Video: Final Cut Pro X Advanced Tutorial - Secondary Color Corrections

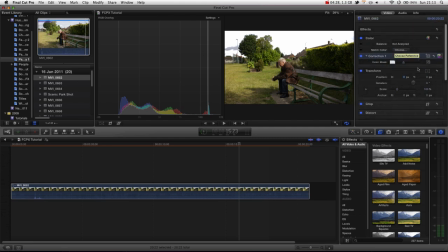(3:46)
What you're actually better off doing is if we do the selection again, we select more than we want so the cloud is actually incorporated, you can see this time the cloud is not left behind,
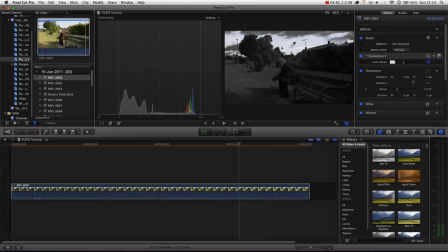(3:57)
we go over here this time, you can see we're starting to get a bit of his face,
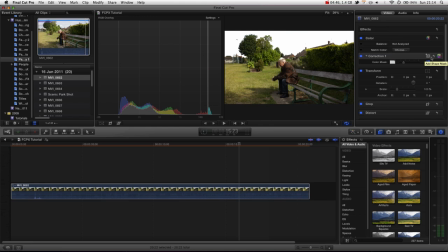(4:03)
we can actually add a shape mask as well and move these up and this will limit us to where the shape mask is but within the borders of the color mask. Now this is really important it means we can select a range that perhaps may
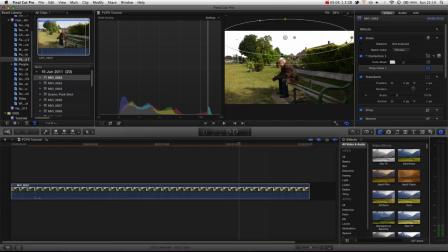(4:21)
affect some of the lower region of the image but we're actually only going to affect the upper region because we've added a mask as well. Now this outer border is the feathering. If we set it really slim it would give you a harsh edge to your color correction so you actually want to expand it out and you can see over
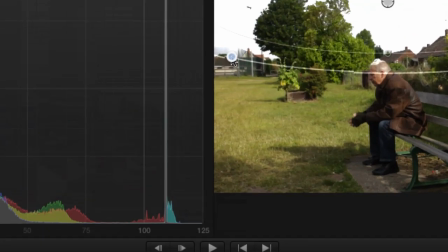(4:37)
in this corner here as we feather it we're getting a nice smooth blending as opposed to a harsh edge like that,
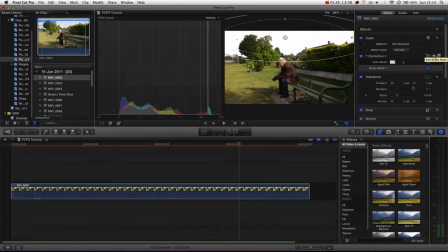(4:44)
but this isn't the color correction we want obviously, we're going to bring down some of the bright lights, I'm going to have a few, and we're also going to increase the midtones a little, but we actually want to intensify the blacks,
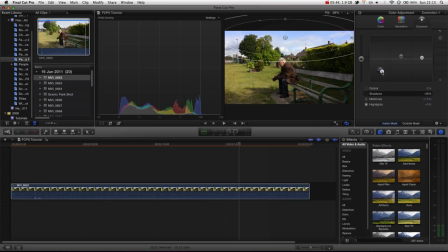(5:01)
mainly because then we get a real nice depth to our sky, there we go, you can see now really quickly we're actually starting to create something a bit nicer we just add some blue as well now
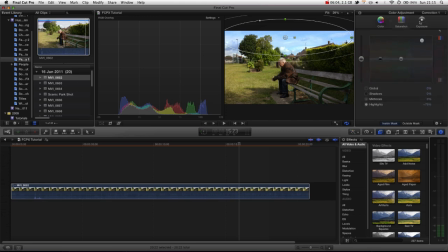(5:20)
if you don't know how to use these tools then be sure to check out my color correcting basic tutorial on my YouTube page and that will get you up to basics on how I'm using these tools with the masks the way it works is you can drag each handle to modify the shape
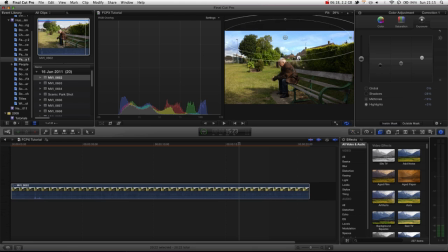(5:35)
and like I said you've got the outer ring to modify the feathering this handle allows you to rotate, the middle handle allows you to move, and this handle is a slider that allows you to go from a circle to a square,
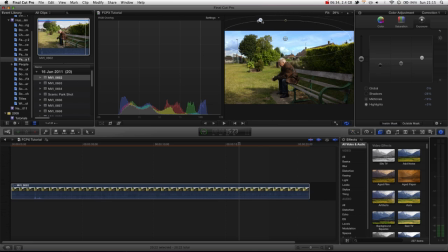(5:51)
and you can specify how much rounding you have that turns it from a square to a circle. Now in this case, an actual more of a square shape would be most appropriate because we're dealing with almost like a square portion of the image.
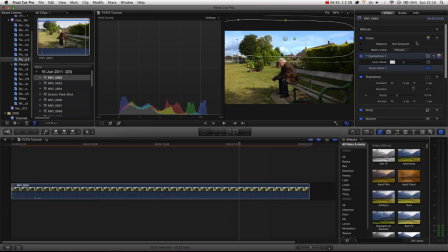(6:05)
Let's go back to our color correcting. Now let's add another color correction, and let's add another range, add a color mask, and this time we want to select the grass.
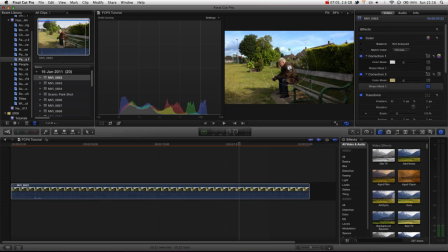(6:21)
And we're also going to add another shape because we don't want his face to be in it. You can see that the face was also eager to get in on this color correcting action. We're bring in the feathering because we don't want it to cover his face. Like that.
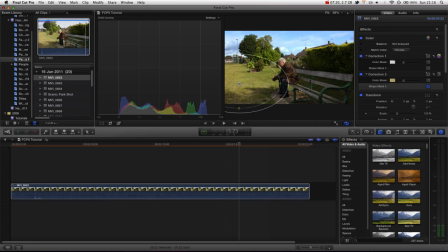(6:37)
And the other area that we might want as well is, you can see there's a little bit of grass down here. So let's just reduce the size. And also you can see the feathering adjusts accordingly to when you scale the image which is quite nice.
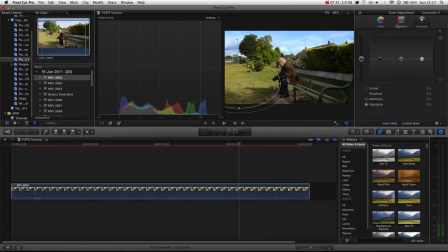(6:55)
And then let's go into our colour corrections and let's just reduce some of the saturation I think. Because we're trying to create quite a bleak, dry, warm landscape. I think too much green may kill the image. So if we take green out of the grass as opposed to the whole image, it gives us a bit more flexibility and control.
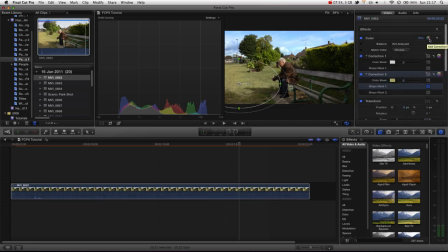(7:11)
Now the last secondary colour correction I want to add is one for his face.
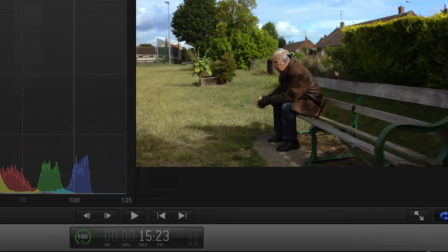(7:16)
If we go into the third one, zoom in here. You can hold down control and scroll by the way to zoom in and out of your monitor if you didn't know.
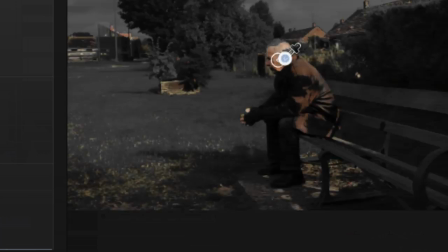(7:25)
That's actually built into the Mac operating system.
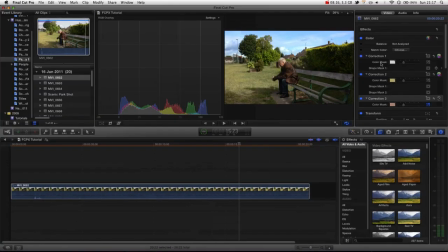(7:32)
Now obviously it's starting to affect the building so again we want to add another shape mask to limit that area just to the man.